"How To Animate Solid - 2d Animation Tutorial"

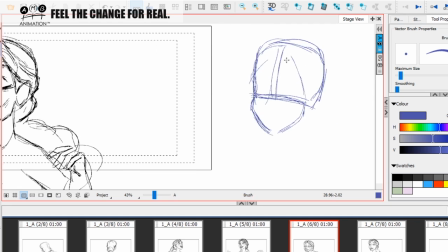242s
I'm maybe not going to go all the way 2/3 of the way down, but I'm going to think, okay, well, let's think about having the character's eye line a little bit lower.
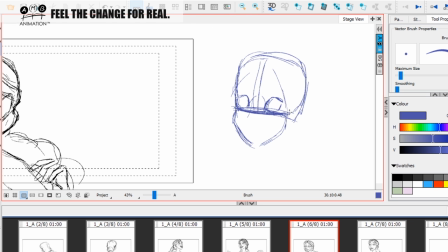255s
Okay, so something like that. I'm not going to do an up angle. I'm just going to keep it straight like that. So I'm going to think about that. Now, I'm going to go a little bit different here. I love my big fat eyebrows. Jennifer Connelly in Labyrinth, she was 15, 16, I think. She, at the time, she had massive eyebrows.
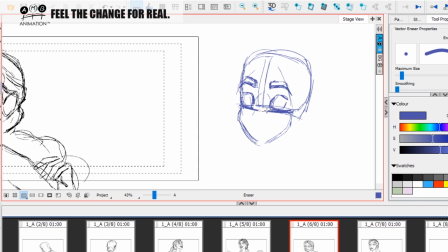274s
My daughter has massive eyebrows. I love massive eyebrows. So I'm going to give my character massive eyebrows. I'm going to give her those more exotic eye shapes, which is, you know,
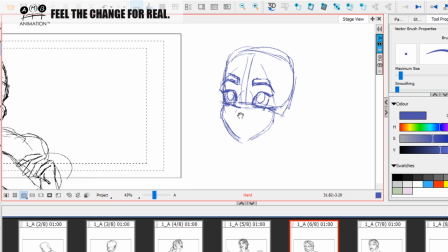286s
which is the eye shape of that I use for my wife character design that you see me often doing in my personal content. So
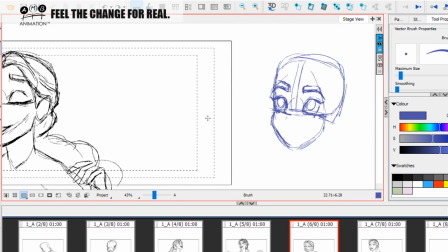299s
which is what I have done here anyway. So I'm taking this and I'm just making it a little bit more youthful and childlike. So now, already I'm kind of liking that a little bit better. So now I'm going to think about the nose.
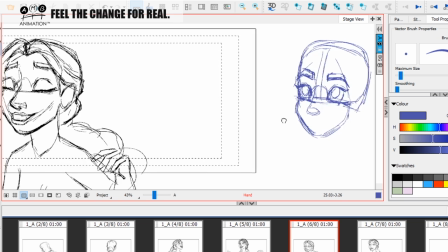313s
Okay, so I'm going to put the nose a little bit of wrong hair.
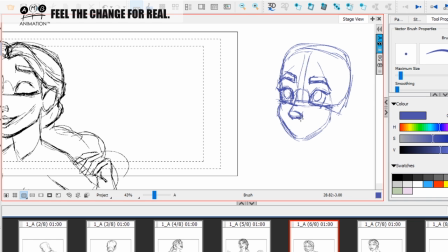318s
It's not too far off what I've got, but I'm just refining that. I'm just finding these shapes that I think that I'm going to start animating with. Okay, so now I'm gonna have the mouth coming in here like this.
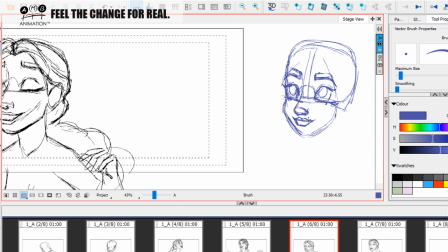332s
So I'm looking at what I'm doing, and I'm just starting to create my shapes around it.
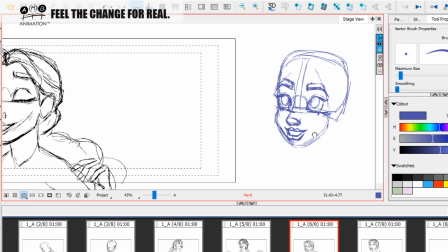339s
Now my daughter has a little dimple in her lower lip, so I'm gonna throw that in there too.
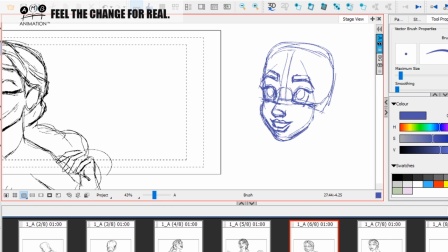345s
Okay, so let's have that. So already I've got a face here that I'm thinking is nicer.
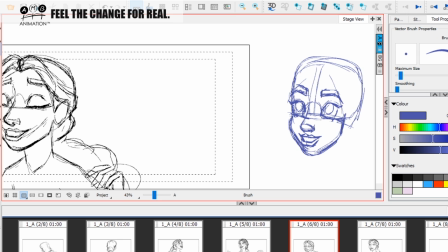352s
It's nicer than what I had with my design that I had played around with hair.
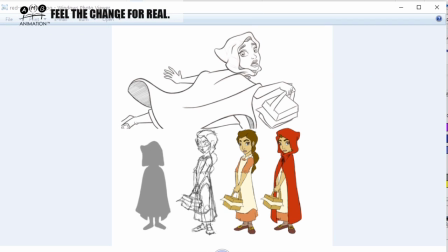358s
This was a little too young.
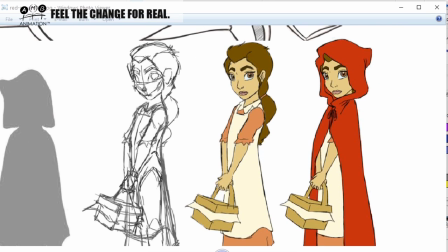360s
I think the original idea was to have her younger, but I'm thinking I'm going to go for more Little Mermaid,
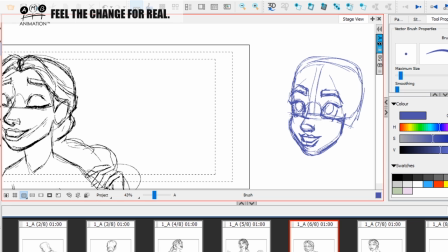369s
sort of like teenage,
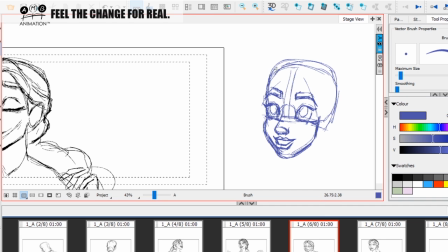373s
because I think, you know, those Disney films were extremely strong pieces of storytelling,
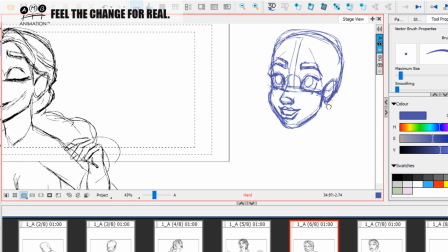381s
and I think that if it ain't broke, don't fix it. So that's why I'm going for that.
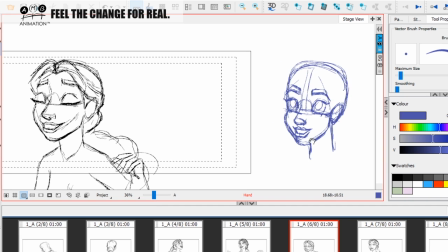388s
So we have the neck there.
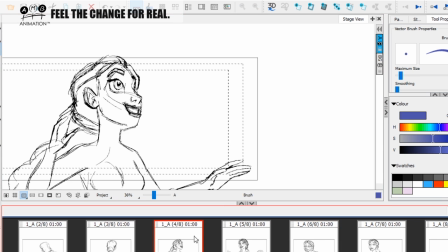392s
So I'm making this drawing for reference before I start animating, and then I'm gonna really see if these shapes are gonna work.
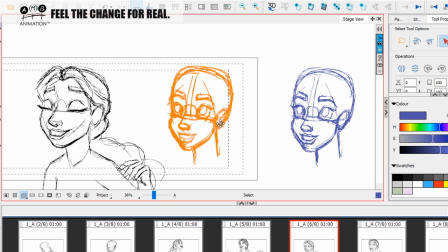399s
Okay, it's very important that we do this. Now I'm gonna bring this a little closer as I work out the hair design.
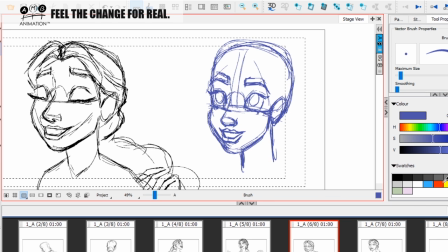406s
Okay, so the hair design is something I'm gonna think about. I'm gonna think, well, we got the crown of, you know, we've got her frontal portion of the face, which is gonna be framing all this. I'm just gonna come straight along here. Now, my daughter has this cleft in her widow's peak, I think they call it.
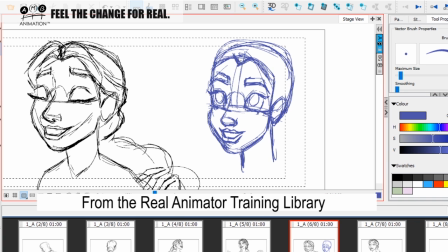426s
I'm just gonna do something like that. And I'm going to give her a sort of parting of the hair. Now, I like what I've done there, but I think I'm gonna tone it down a little bit. I'm not going to make it as big. I'm going to make it tighter on the face.
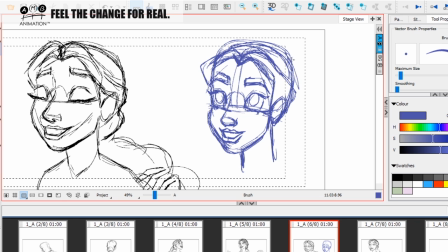442s
I'm going to bring this out to the side here, and I'm going to think about what this hair would look like undyed.
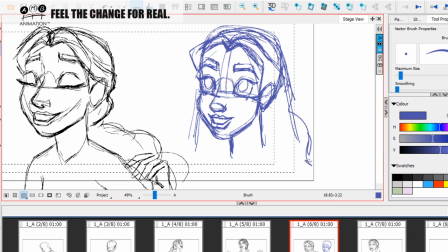448s
So I want her to have fairly thick hair like this.
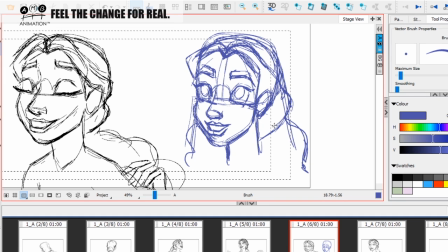454s
Now I got to think about, okay, well, what if she's going to dye it up? So let's take this and let's do something like this.
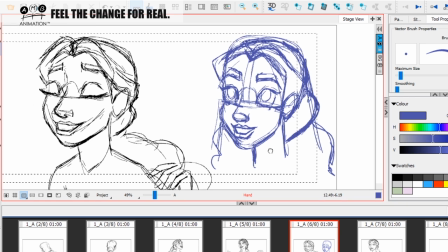462s
So you see how I'm working out these shapes before I've even started trying to have a go and draw on top of this and start animating all of this.
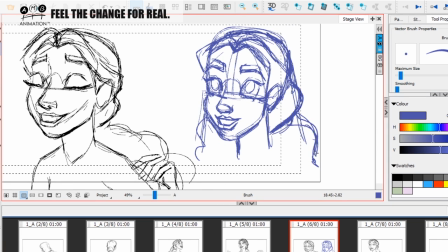470s
I'm working out shapes that I feel are going to be appealing shapes for me to think about when I'm making the animation.